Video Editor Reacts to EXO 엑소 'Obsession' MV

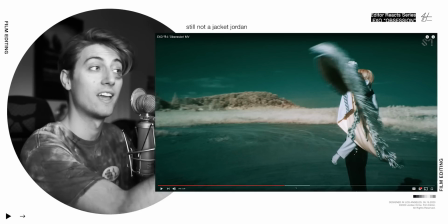[8:24]
And then we cut to the jacket right in front of the camera again.
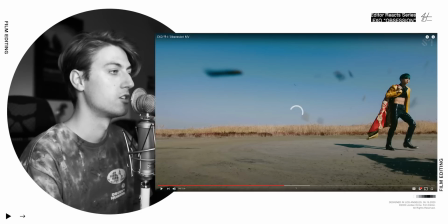[8:28]
So all these cuts just feel so fun and seamless, just because we have all this motion in front of the camera. I don't think so.
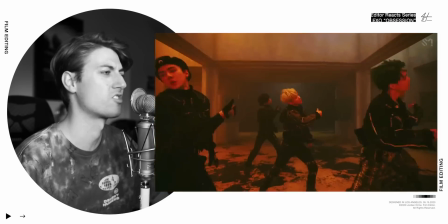[8:37]
Oh, that's such a great section.
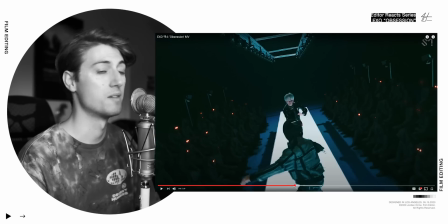[8:42]
Oh, they're fighting. There's a lot of symbolism in here that I'm not able to break down because I have limited knowledge of EXO. But we got all these people out here just like watching with their red eyes. They look like Jawas.
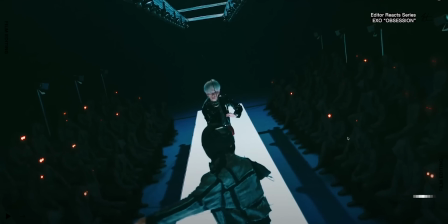[8:57]
But like full-size Jawas just freaking watching.
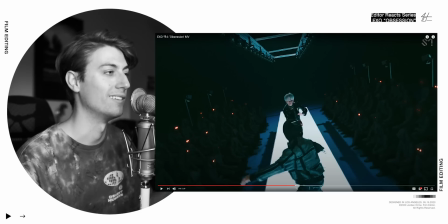[9:00]
So it's like their fight is a little more public and seen by people, I guess. I don't know. Let me know in the comments what each of these fights mean and all the little symbolism that I'm gonna miss, because I know I'm missing a lot of it, but I'm trying to focus a little bit more on the editing side of things here.
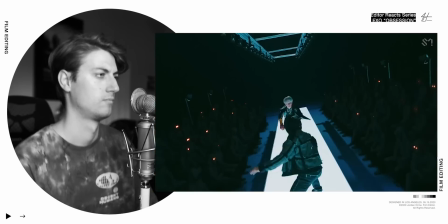Oh! Okay. Theory brain. Gotta put on my theory helmet.
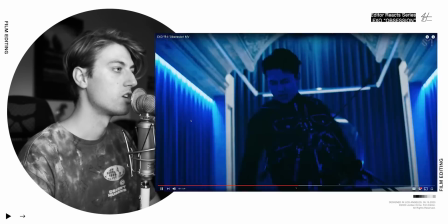[9:28]
So our boy here shoots, but he doesn't look concerned. He's like, I'm chilling, bro.
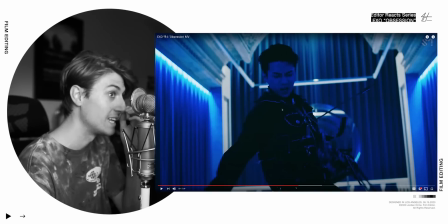[9:34]
I don't even care. And then he gets hit. He gets hit by his own arrow.
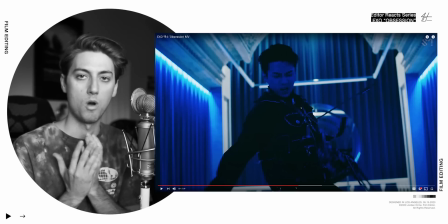[9:38]
So it's like XXO and EXO, they are one. They are like the same person, but like different versions of themselves. So when they fight each other, they end up hurting themselves. Bro, the plot thickens.
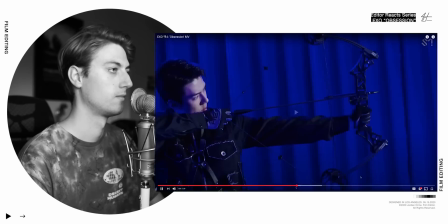[9:52]
And then you have this
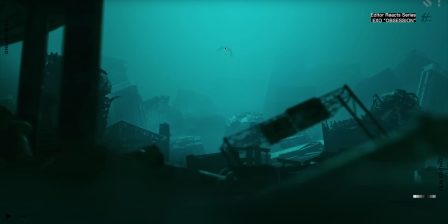[9:56]
which is like we're underwater in this like shipwreck area, and our boy's floating here in the same position that we saw him earlier.
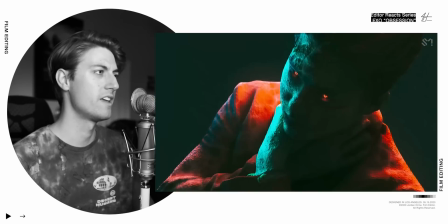[10:08]
Ooh, there he is. Oh.
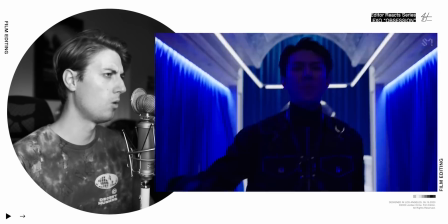[10:14]
Oh.
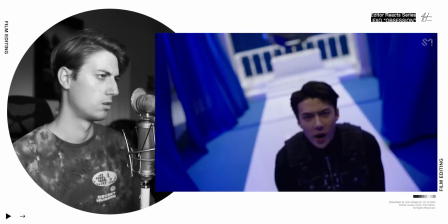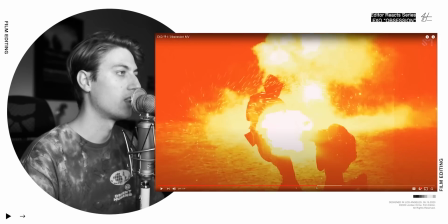[10:20]
Ooh, see, that's that crunchy scene where they're all fighting. But we got a lot of VFX in here that look really cool.
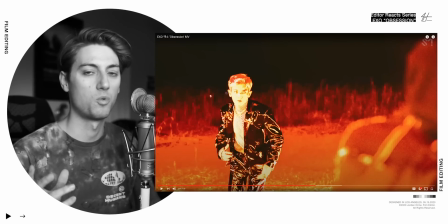[10:30]
The thing that makes this section look so cool is the flashing that's on the screen, which is from VFX and making everything look crunchy, as well as speed ramps.
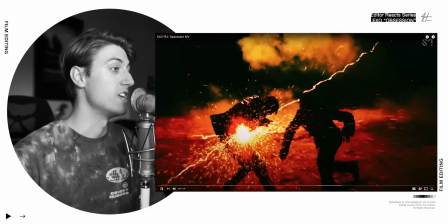[10:39]
So we have really fast motion,
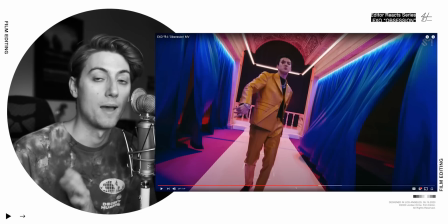[10:43]
and then right after the fast motion, we contrast that because freaking contrast creates focus.
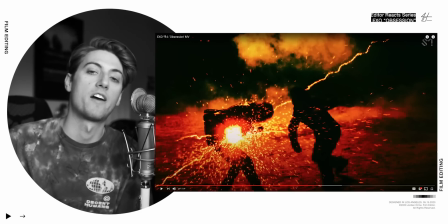[10:53]
We contrast the fast, flashy motion with slow motion right after it. So it goes, and that's kind of how it works. And it looks super cool because of that contrast. Super
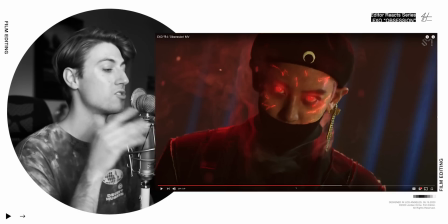[11:08]
cool. And anyway, sound effects would be super cool in this video. I wish they had sound effects.
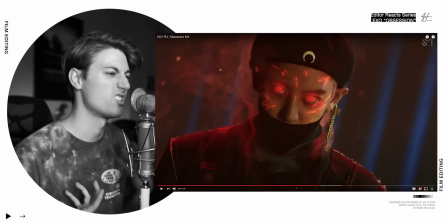[11:12]
And that's something I'm going to add to my own work. But it really just helps make things feel real. But sometimes artists don't like that in their music videos because they want you to just focus on the music and not have anything else in their ears.
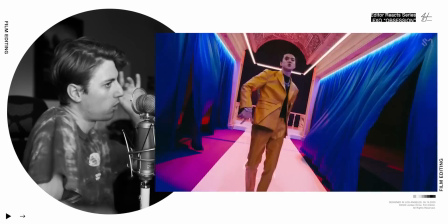[11:23]
Ooh! I just like making sound effects.
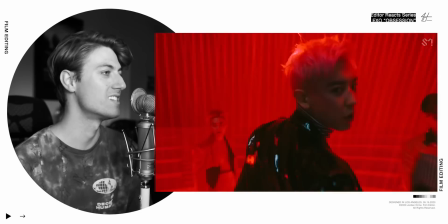[11:28]
Dang, he's evil.
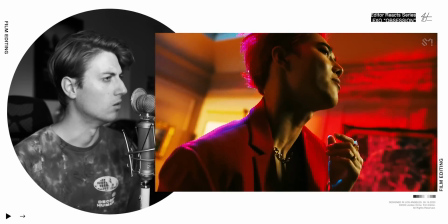[11:32]
Ooh. What
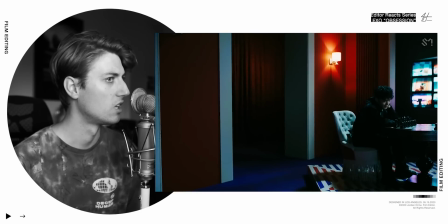[11:36]
does that mean? That's our water boy, I believe.
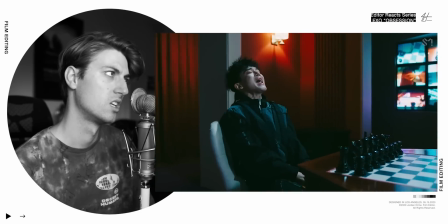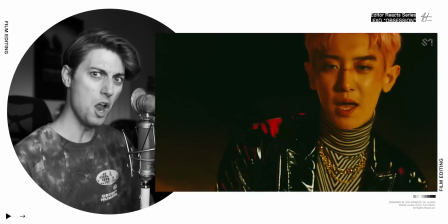[11:47]
That no, bro.
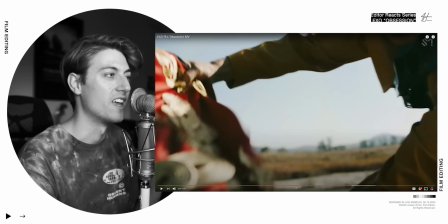[11:53]
So it's like we're getting covered by this blanket, and then super quick, he pulls the blanket away.
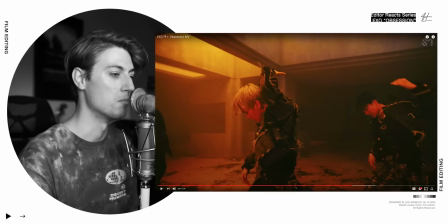[11:57]
So it's almost like he's a matador. Riding with the bulls, and I felt like the bull there were like going in, and then whoosh.
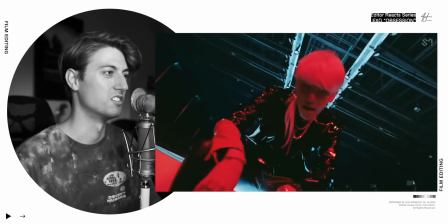[12:09]
Whoa.
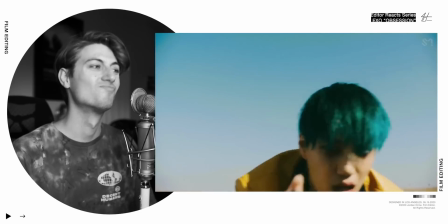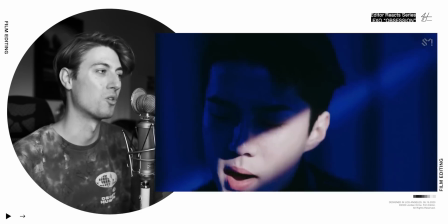[12:17]
Yeah, that's for sure matador energy right there.
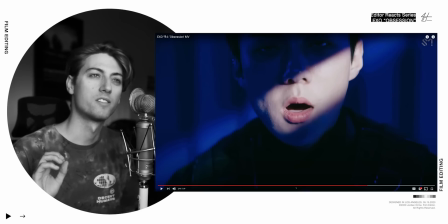[12:24]
Oh, as far as artwork goes, this is like really fun and visually entertaining,
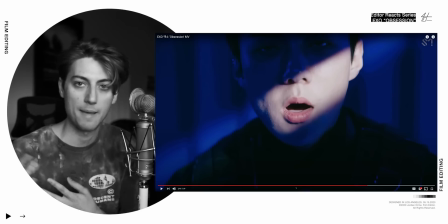[12:30]
but as far as the story goes, like what's happening in the battles, I have no idea what's going on.